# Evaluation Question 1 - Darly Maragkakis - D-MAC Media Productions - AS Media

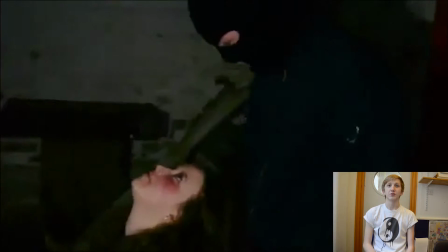The setting of our thriller opening fits into the normal conventions of thriller films. For example, we kept our settings very well hidden, dark and gloomy.
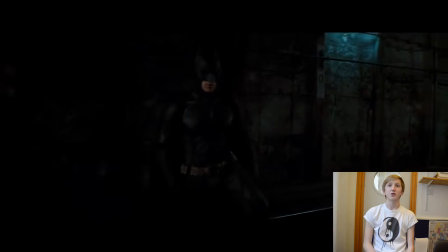We got our inspiration from this by using The Dark Knight Rises when they have their underground meeting.
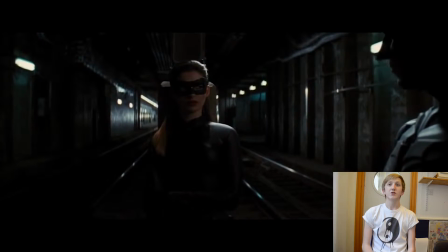Using settings like this really helps create the mood for the whole film. Using conventional settings for the film helps give the audience a clear idea of what the genre of the film is before it starts.
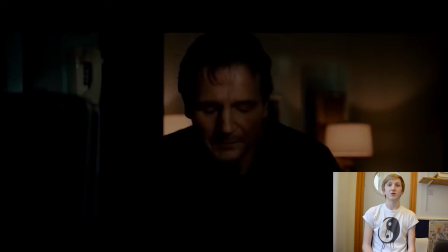We made the basement look exactly how we wanted it to by moving things around and taking things out.
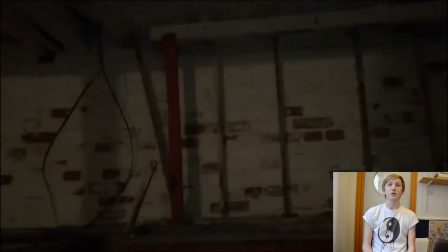We had to clean the basement out because it wasn't suitable to stay down there for a long period of time. When cleaning it, we had to make sure that it still remained dirty so it fit into the convention.
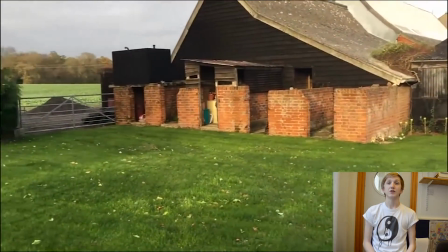The next setting is outside in a large open space. This challenges the conventions of a typical thriller film because there are multiple options for the protagonist, whereas in other thriller films,
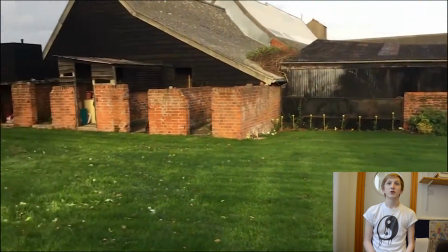the element of choice is stripped from the protagonist. We believe that using the garden as a setting would help make the scene feel more personal because it could happen to anyone.
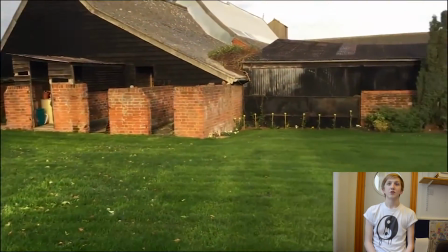We got the idea of using a large open space from the film The Hunger Games.
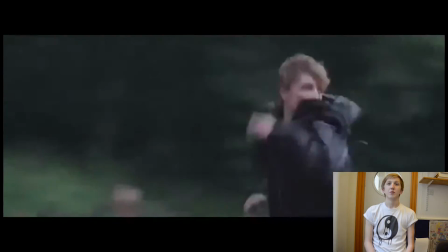In The Hunger Games, the large open space is used to show freedom, but the fact that there is so much space means that it can be attacked from any direction.
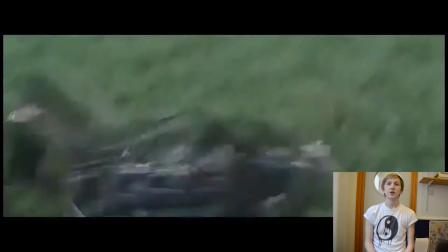We use the large amount of space to create a false sense of safety and freedom. Then, once again, the conventions are portrayed within the next setting of our thriller film.
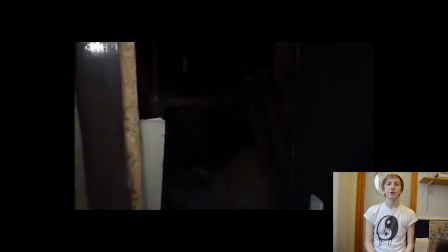As we step into the barn, you can instantly tell that it fits perfectly with the typical conventions of a thriller film due to how dirty and dark it is.
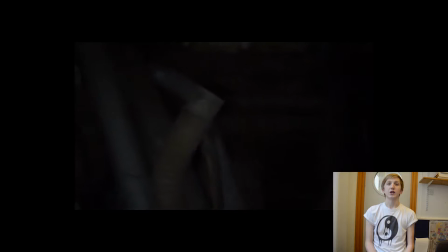This is used in most of the films to show how little hope there is for the protagonist. We use a lot of conventional camera shots during our thriller opening. Extreme close-ups are used throughout to show significance to specific objects or actions. This is done throughout the whole film. An example of this is in our film is when we use an extreme close-up of the key entering the lock on the boot.
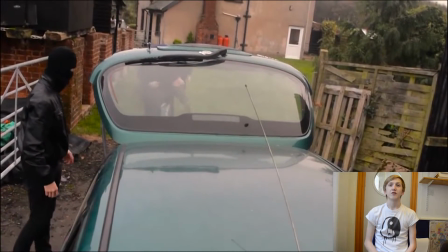This shows great significance to the film because it's the car that takes the protagonist. Usually films close-ups are used to show emotions or reactions on people's faces, but we decided to use it in a different way. This challenges the conventions of a typical thriller films. We did this because we felt we could utilise it in a different way.
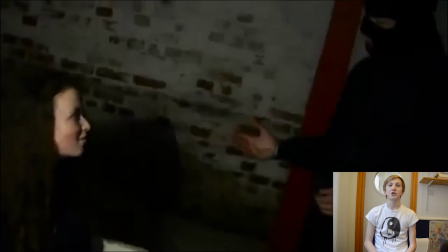In this film opening, we used conventional Dutch tilt to help show the setting was uneasy and keeps the audience on the edge.
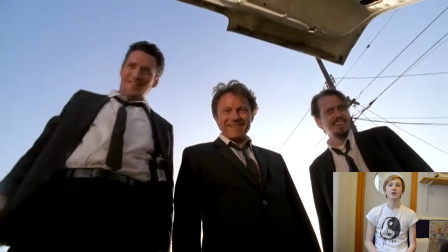We used a shot that was famously used by Quentin Tarantino. This is called the trunk shot.
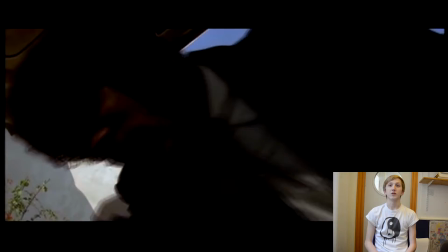We used this shot because it is conventional for the genre that we are working with. One of the most conventional shots that we used was the mixture of high and low angle shots.
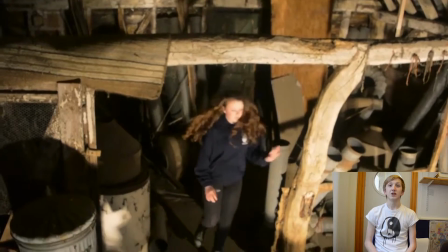We used these because it's an easy way to show people's power in the film.
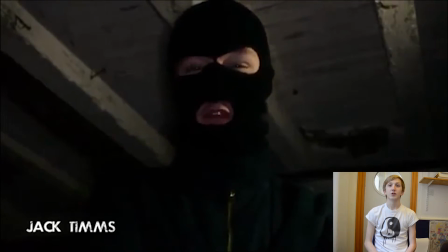For example, we used it right at the beginning of the film to show the audience early on that Jack and Ben are the ones in power.
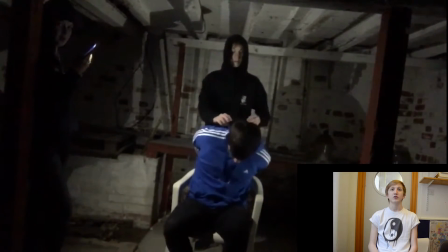When working with the lighting, we tried to keep the lighting mainly on the characters and not so much in the background, so it keeps the audience's mind wandering throughout the whole opening.
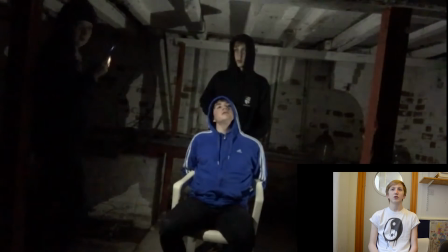When both the antagonist and protagonist were in shot, we made the lighting on the protagonist lighter to connote that she is more pure and innocent.
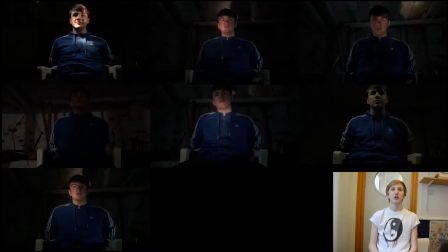Whereas when using the lighting on the antagonist, we used less, so they were less defined and more mysterious.
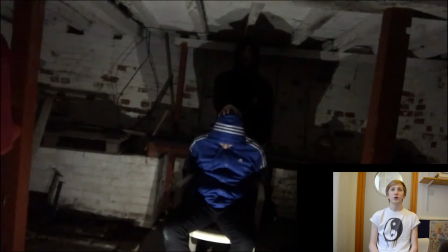Our use of light fits really well into the typical conventions of a thriller film.
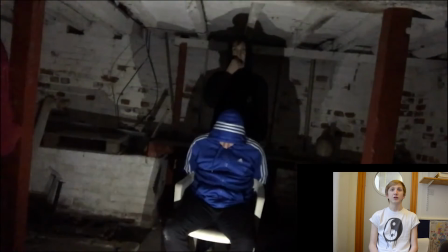I thought the lighting in thriller films isn't something that you should really mess with, because it helps create the atmosphere.
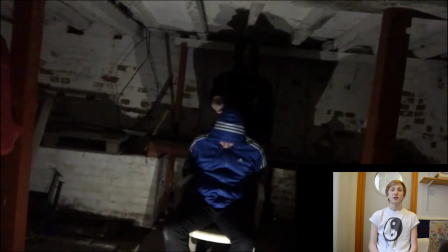To get the lighting right in the basement, we covered up the windows. This meant that we were able to place the lights exactly where we wanted, with no lateral light interfering.
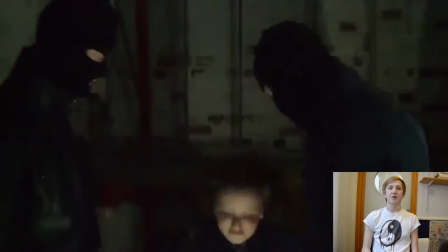The lighting in the barn was similar to the lighting that we used in the basement, because we wanted to keep the atmosphere the same throughout the film.
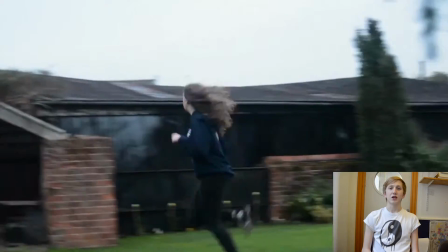When looking at costume, we decided to keep Megan dressed in her casual clothes, so that it keeps the element that it could happen to anyone.
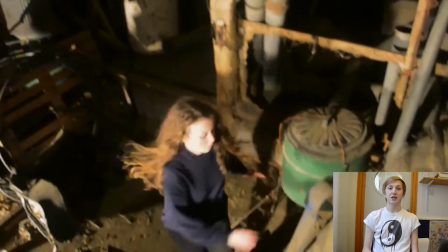That doesn't fit into the conventions of a thriller film, because it's usually the person being kidnapped is usually of importance and will be dressed in a specific outfit fitting of the film.
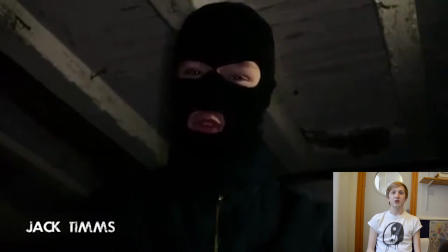We decided that when it came to getting Jack and Ben's costumes, we would keep it as conventional as possible.
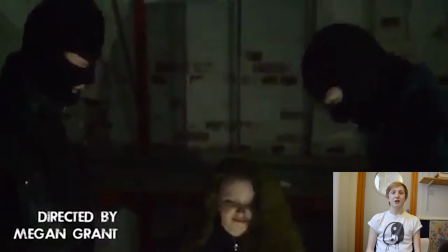We did this by making them wear all black and balaclavas. This outfit is used in most films because it gives very little away about the characters.
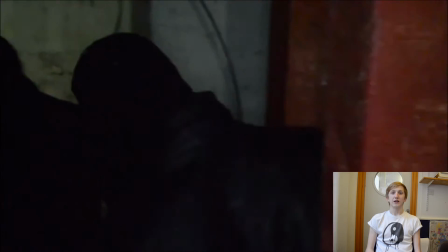By using the balaclavas, the only way we could show the emotion was by looking at the eyes. This means throughout the film, the main focus for the antagonist is their eyes.
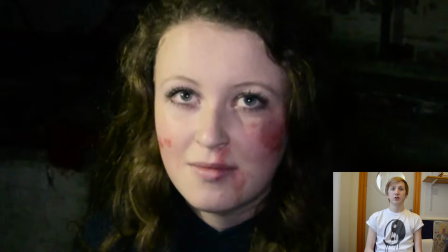We decided to put some makeup on Megan to indicate a struggle. We did this by adding fake blood to areas that would bleed a lot when fighting. This easily fits into the conventions of a thriller film, because in almost all thrillers there's usually some sort of blood at some point in the film. It's also a very logical thing to do, because no one would give a struggle without getting some injuries.
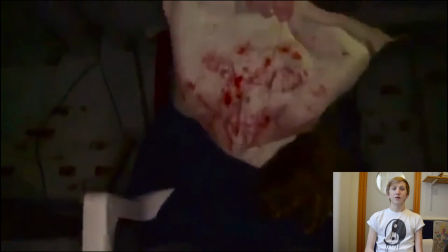We didn't use many props, but the ones that we did use were conventional. For example, we used a hissing bag to put over Megan's face.
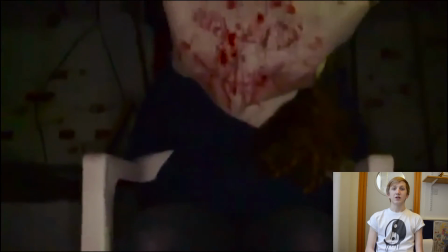This is done in the film Taken when Liam Neeson is kidnapped and put in the car.
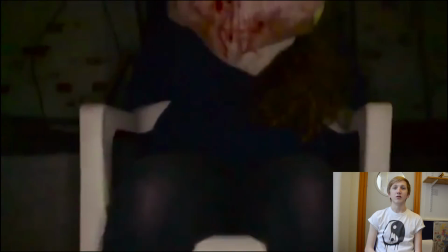The bag that we used wasn't in the scene for very long, but we felt like it added to the overall atmosphere of the film.
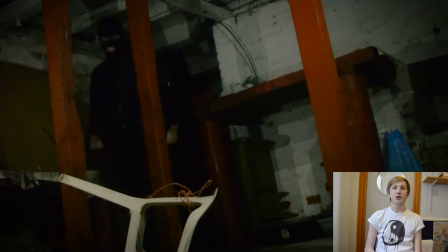The second prop was the one that we used the most. This was the chair. She was tied to it, which is very conventional and stereotypical for a kidnapping.
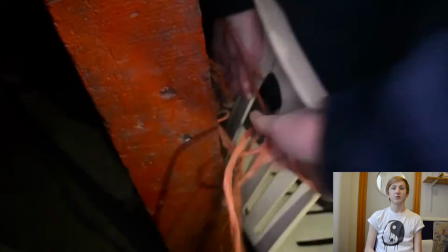We used a chair that was very dirty and uncared for, so it fit in with the basement, because we couldn't use a clean chair, otherwise it would stand out too much.
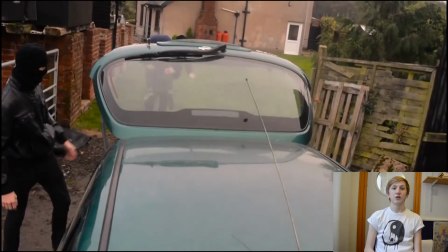The biggest prop that we used was the car. This is conventional and unconventional.
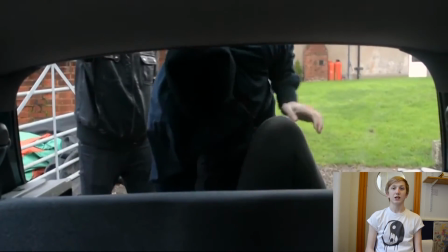This is because it is conventional due to there being a car used during a kidnapping, but it's unconventional to use a car that is so small and brightly coloured.
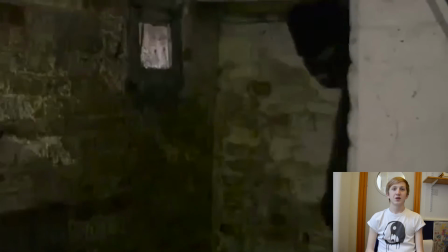This is because it would attract too much attention to itself. When it came to the body language of the antagonist, it was very conventional.
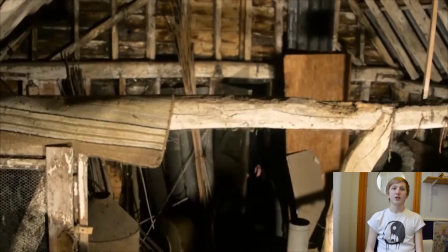The antagonists kept their arms crossed most of the time. This shows that they keep themselves to themselves and very defensive.
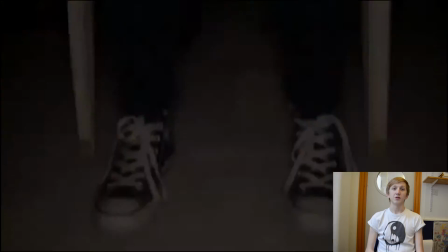This is conventional because when kidnapping someone, you wouldn't tell them everything about you. Megan's body language is conventional, but her facial expressions are not.
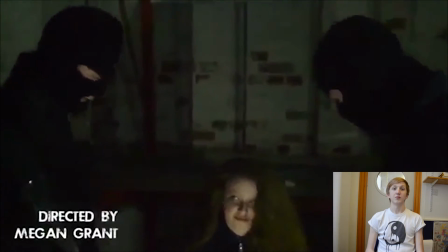Megan's body language is very forced due to the fact that her arms are tied behind her, so she is forcibly being open and vulnerable.
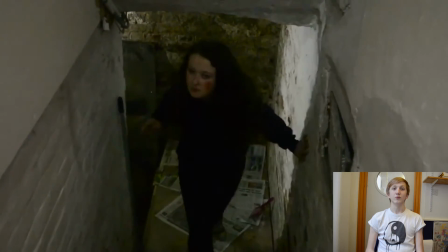But when it comes to her face expression, she challenges the conventions of a normal thriller film because she comes across as not caring and very arrogant.
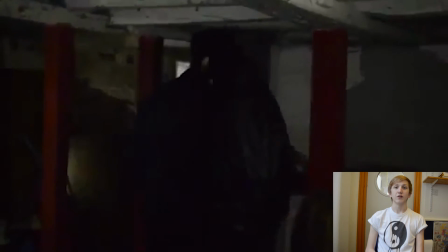The two antagonists keep within the conventions of a thriller film by being very intimidating and strong.
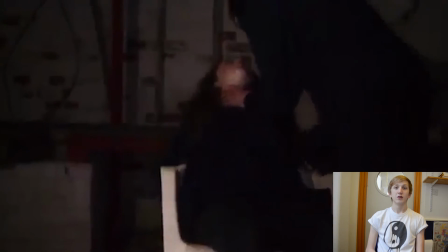This is shown by the way that they speak to her and the way that she gets thrown about. Megan appears to be the conventional damsel in distress, but as the film goes on,
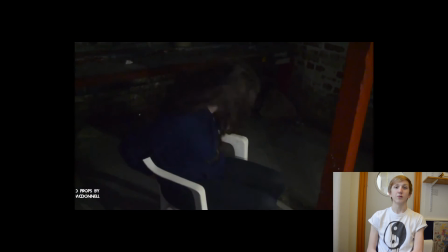you are shown that she challenges these conventions of a thriller film by being mentally strong and beginning to fight back.